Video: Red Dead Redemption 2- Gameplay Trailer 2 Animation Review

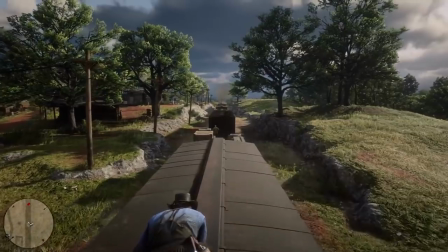what's up guys so we just got a new Red Dead Redemption gameplay trailer and of course along with that gameplay trailer we're gonna have a new Red
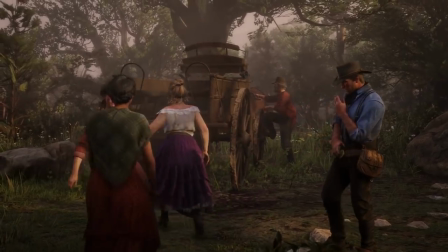Dead Redemption 2 animation review so let's go right into it to start off with the trailer one thing I have to say is I absolutely love
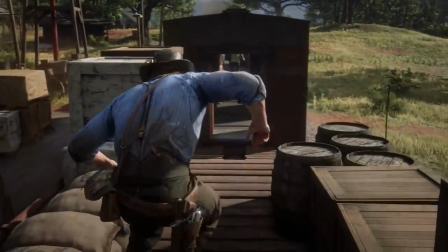the blending and animation how they blend from cutscene to actual gameplay is something that was actually finesse with God of War
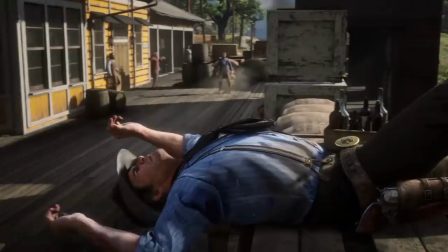and it seems that it is just as good in Red Dead Redemption 2 it's a great thing to see how they do that now one thing I'm curious to see is if
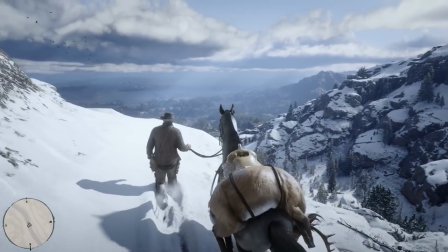they have a different walk cycle on ground as opposed to in snow or as opposed to let's say going through the swamp which
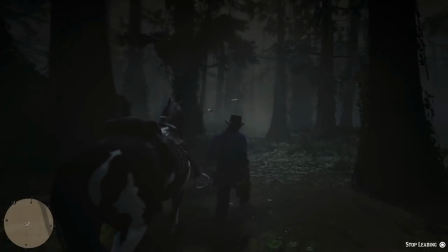they did in the first trailer because in the first trailer it very much looked like he was you know lifting his foot extra high to get over the monkey waters
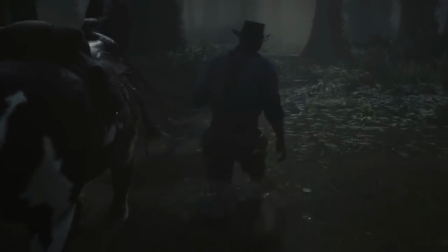and stuff like that so that'd be something i'm interested to see if they really go that really really you know fine attention to detail in
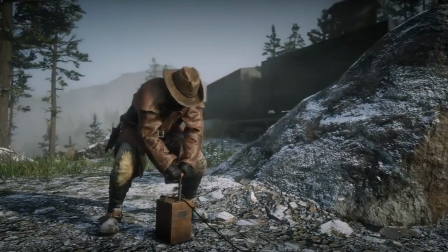this game now this shot i would bet my life that everyone overlooked but you have to you have to pay attention to detail here because there is so
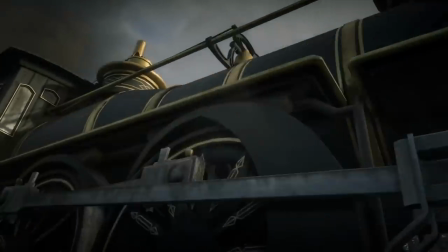much going on in this simple little action i think that's a testament to the skill of the animator there's a beautiful moving hold in the body as he looks at
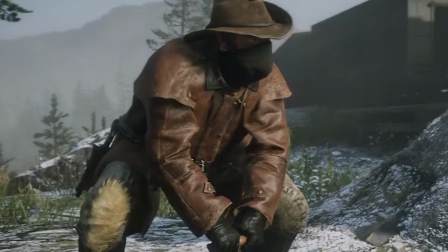the train notice how the arm is leading the movement as it goes down the torso and the head follows now my time as
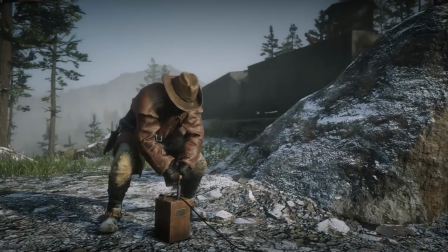a personal trainer his knees upon lifting up from the squat position his knees actually go in this is usually a sign of weak glutes so hopefully
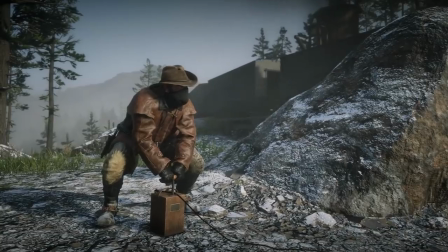you know in the game he's he's working out his glutes doing some squats properly get some help with that um like going forward he leads with the
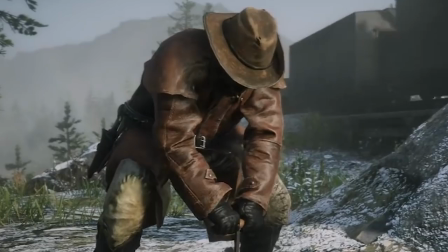shoulders on the way down notice notice that not everything is going at the same time there's no twinning now one thing i don't get is the three frame movement
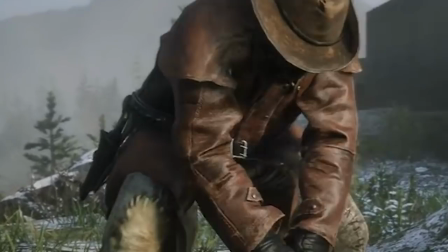of the right arm as it rotates out as he pushes you know the trigger down maybe it's done to emphasize the movement but i
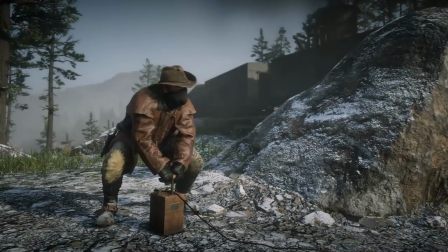think it also highlights the the the deadness of the left arm because that arm just stays still like it's completely IK.
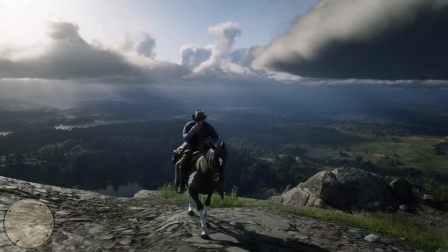Next up, we have this beautiful shot. They're really, they're really showing off right now. You got to be, you got to be honest with you.
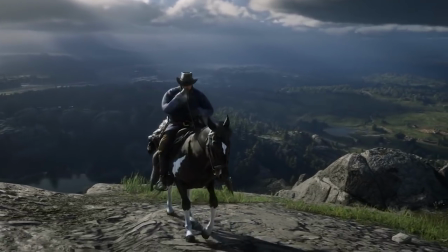They're showing off. This beautiful shot where it's, it's very early.
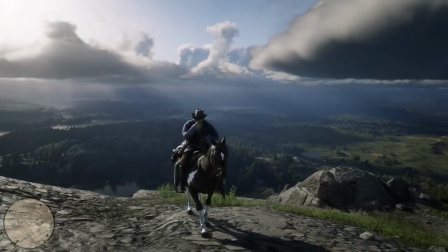And the reason why I say that is because when he brings his hand to his mouth, you can see his breath, right?
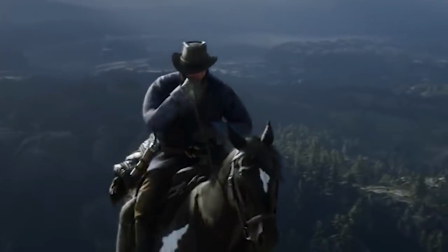You can see that it's extremely cold. So that lets me know it's early in the morning. There's a nice little shot of the bird flying by.
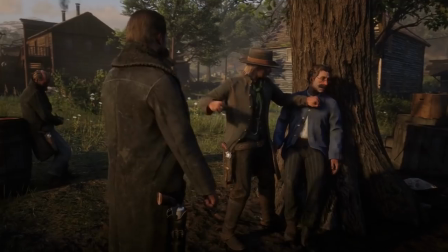This now leads us to, I think, I probably would say this is my favorite shot in the whole trailer and it's gonna be this shot where he punches this guy in the gut and you can tell that the emphasis is really sold by the anticipation I mean look at the wind-up he
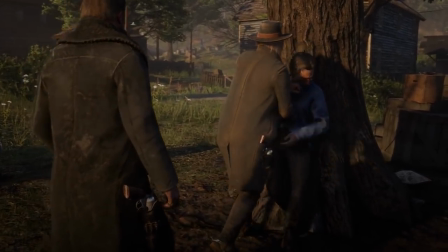does before he gives this guy a really good gut punch I mean this is this is a huge wind-up in order to
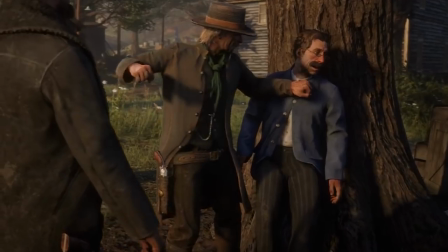punch this guy in the stomach and you can really feel it now going through this animation one thing I thought that was interesting was the spacing so it seems to
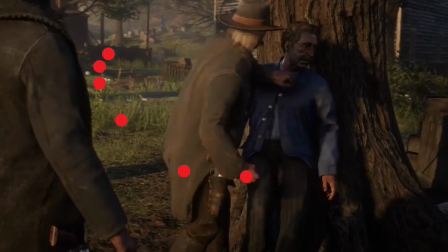slow down as the punch gets closer to the stomach and if i had a guess i would say that they did this for for clarity even with that
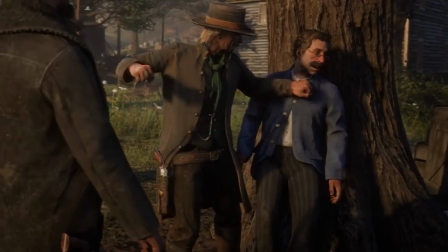slow down he still feels weighty it definitely seems like he's going to be going to the hospital pretty soon like there's some probably broken ribs
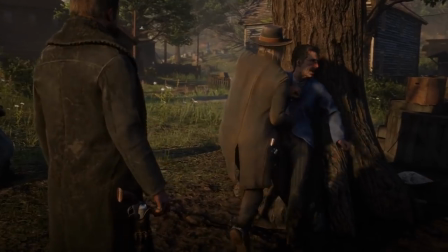with that punch and this is also enhanced by the camera zoom for you know that added impact um in addition to that the guy the guy moves
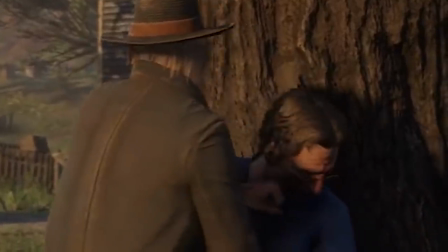up from the force of the punch just a few inches well when it when it initiates so it's interesting to see even with the spacing that
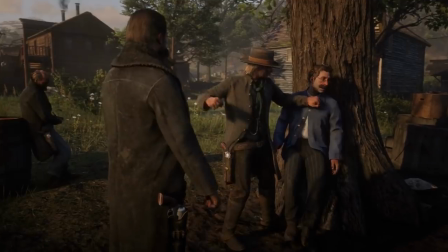they had you still feel that weight and that impact of the punch and the camera movement isn't isn't big they're not compensating for poor animation with camera
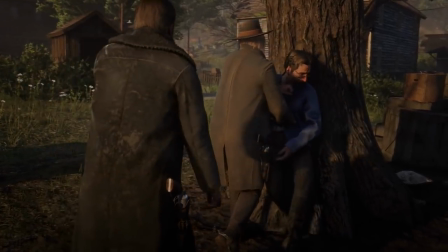movement which you know some newbie animators tend to do but it enhances it it's just a little small zooming just to sell that that force of
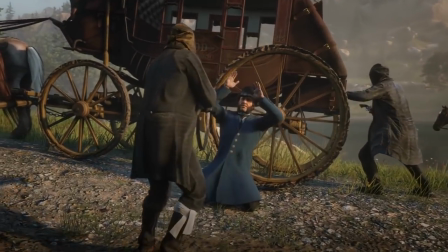the punch but it's really the emphasis of the animation that's the key here next up is this walk cycle this walk when I saw this
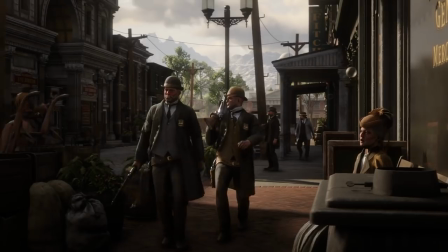walk I can't help but laugh every time and the reason why I don't know if you guys you know catch it but the reason why is because it's
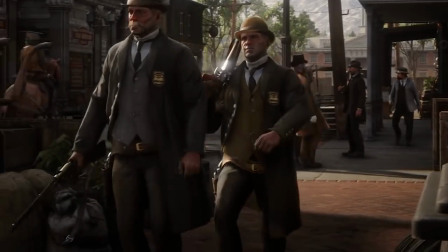the positioning of his belt it emphasizes his hips now if you look at his hips move it seems as though it's a very female effeminate
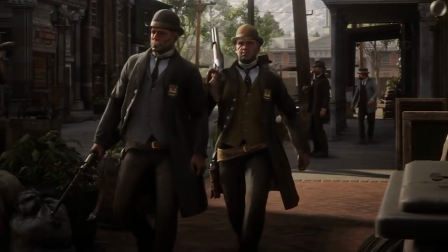walk it seems like he's strutting down the runway but if you remove that belt if you place a little bar over the over his hips or whatever it
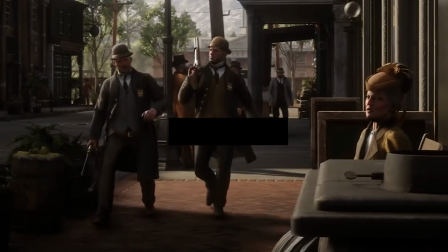goes back to normal goes back to you a regular you know man walk cycle i thought that was so funny and you guys have to pay attention to that of
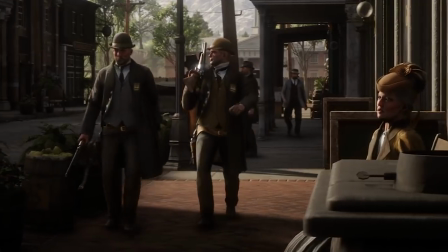how much uh you tweak hip movements or how much you sway and stuff like that because it's a fine line between let's say
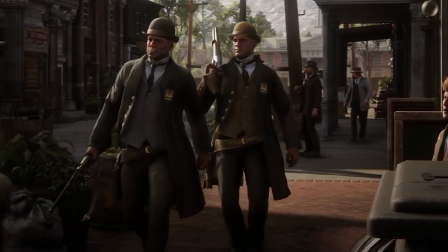you know effeminate walk or a masculine walk um and you need to figure out whether or not that's part of your character now this person you know that you have
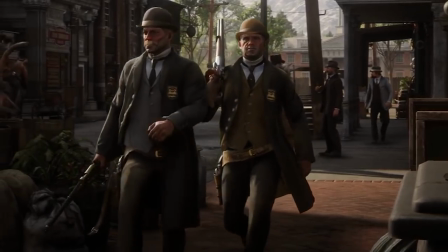you know a homosexual sheriff in the game then i i get it i like i'd understand but this walk it makes me laugh
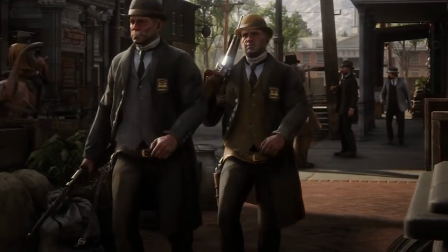every time because it looks like he's strutting down the runway kills me now this isn't anything super but I do love the little it's a little it's a small
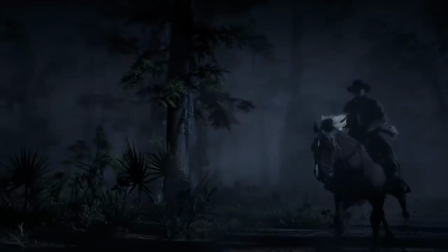detail that makes everything count and that detail is gonna be when he flinches when he shot at nothing crazy but I do love seeing that this now leads us to the stab and this stab I hate to say it I know this comes off a little weird but this
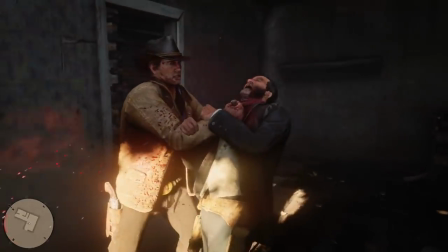stab is great as far as animation goes I don't know if the guy deserves or not but as far as animation goes this stab uh is great it's
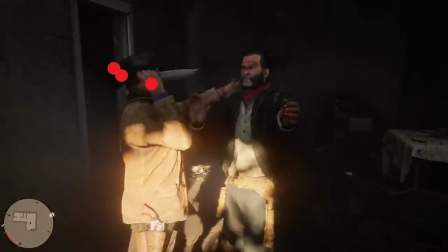actually the opposite of the punch because it speeds up as it enters the chest which is why what made the the punch so so
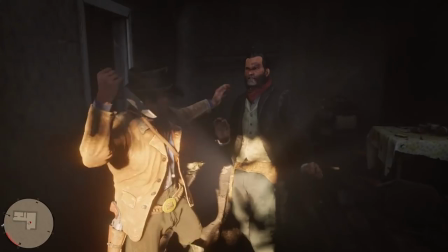weird is very similar to the bouncy ball you have it you know a little slow at the top and then it speeds up at the bottom um you really
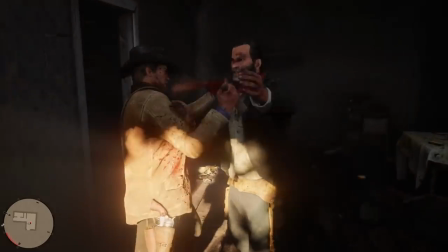feel the weight in this animation that is sold by the whiplash of the head and neck you can see that there's really force being applied
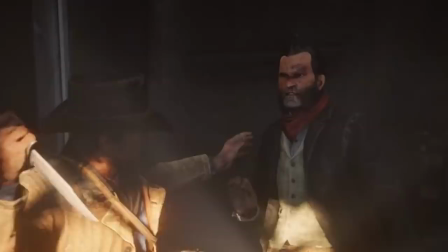to him when he's stabbed in the chest and then you know you get a little anticipation and then throw to the ground so guys if the punch was
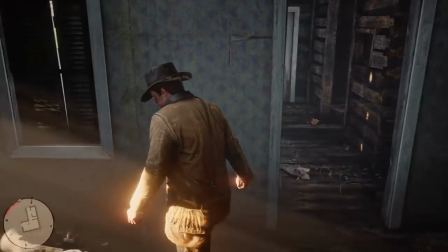my favorite shot of the entire trailer this has to be my second favorite shot of the entire trailer and this is going to be the shot where he has
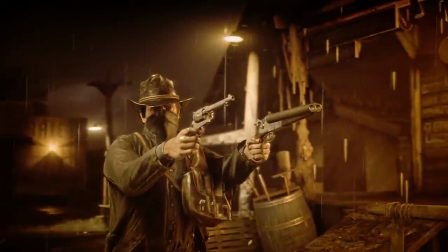a revolver and the double barrel what seems to be a double barrel sawed off shotgun and look at the difference in the kickback he
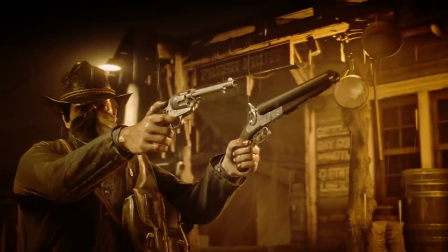gets from both of these weapons compare the kickback from the revolver to the kickback of the sawed-off shotgun like it is night and
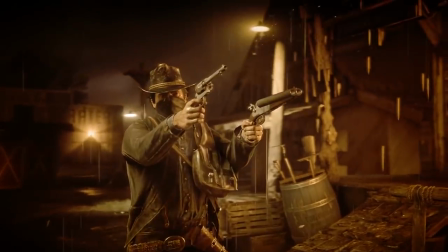day and that really sells the weight there's also another shot later on in the trailer where he shoots one-handed with the double barrel sawed off shotgun and can
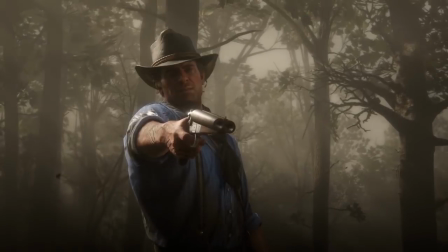really feel the weight of that gun and the kickback it has um in that little small shot that they show one that i do
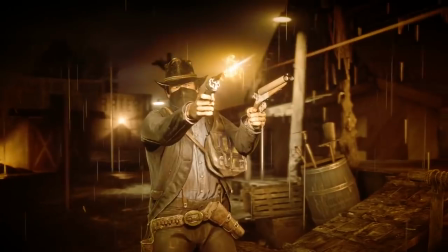wish they would have had it was probably a little more kickback to the revolver just a little more just to emphasize that but overall i i love the contrast
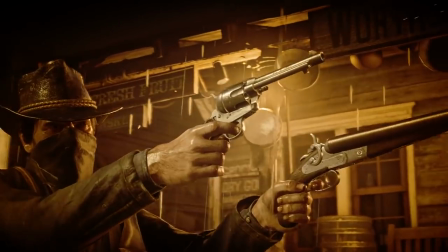so the next thing that caught my eye which I'm not really I'm really the biggest fan of is gonna be the wood chopping I feel like the spacing could
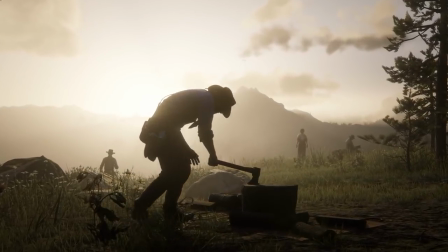be enhanced a little bit it seems a little bit you know even towards the end of the swing I'm not sure exactly what you
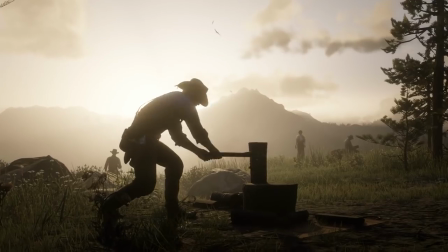know what's funky about it I feel like it just doesn't have that oomph it's nothing big but it's still you know it's something to keep an eye out
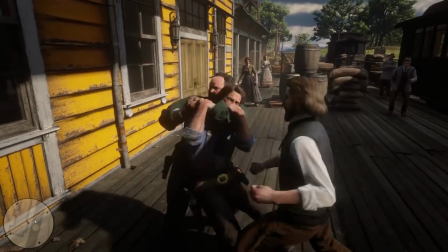for finishing up the trailer we do have this chokehold sequence and I love this sequence and the reason why I love the sequence let me
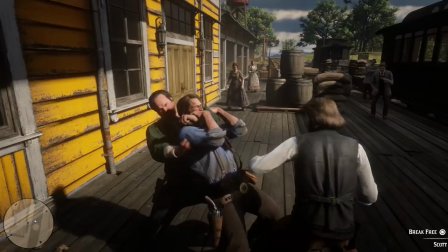tell you it's not because our you know our protagonist is getting his butt kicked but the reason I love this sequence is look at the weight
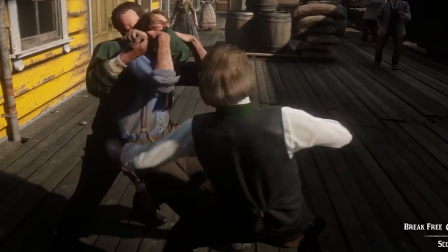that this guy is putting behind those punches like he is really putting all of his weight behind his punches that's how you can tell someone has done
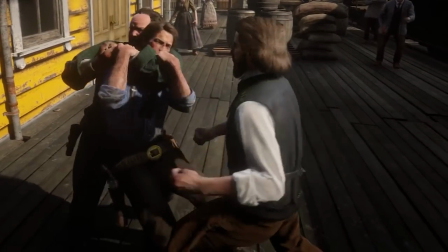their homework because anyone who's thrown a punch and anyone who's thrown a punch professionally know that it's night and day if you put your weight behind
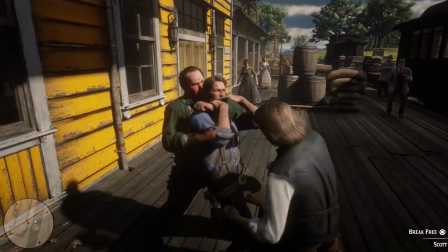the punch the second punch hits him and it hits him hard like he folds up almost like a chair but that third punch look at this third
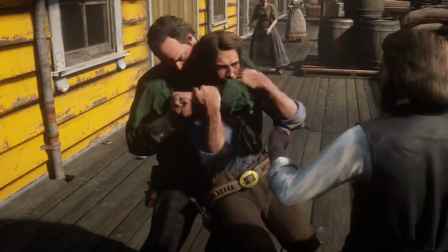punch it makes his whole body like sway almost just you know knees buckle like he was mike tyson or something so it's great
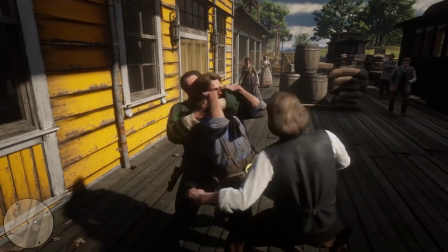to see that type of weight performed and shown in what seems to be i'm guessing it's gonna be like a little qte sequence where you have to tap uh you
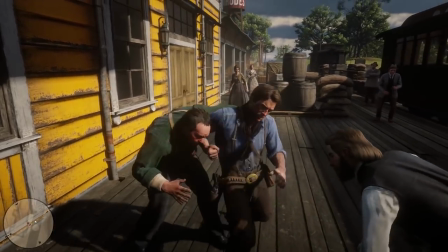know square to get out of uh get out of the headlock but it's great to see this level of quality in such you know a minute you know situation
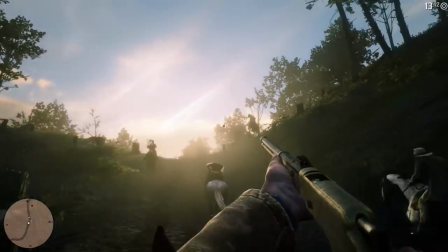so last but not least to finish this off we have the introduction of a first person mode now I have to say it's not
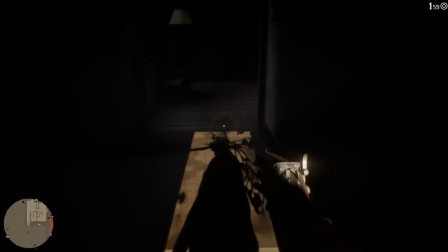gonna be the same quality as the actual first person you know game like Call of Duty or something and you can tell just by it's the
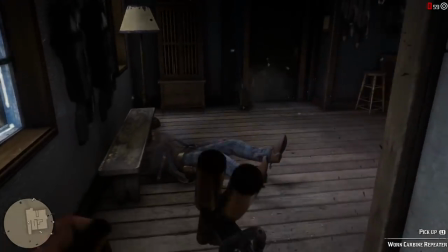subtle stuff so if you look at how he moves the gun it feels very stiff usually animators what they tend to do is when someone you know
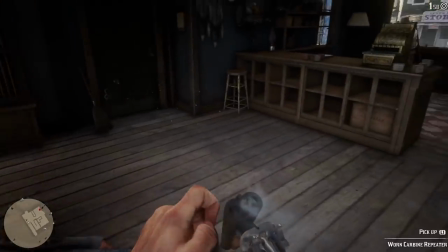moves the camera in a first person shooter there'll be a subtle overlap with the gun in the hand it'll be a very subtle you may not
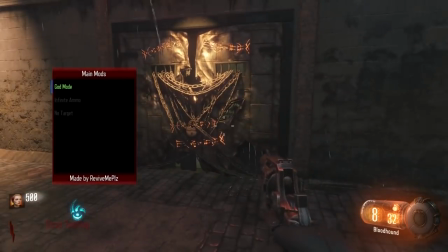notice it but if you go and play Call of Duty right now you move the camera real fast the the the handles subtly overlap so that's definitely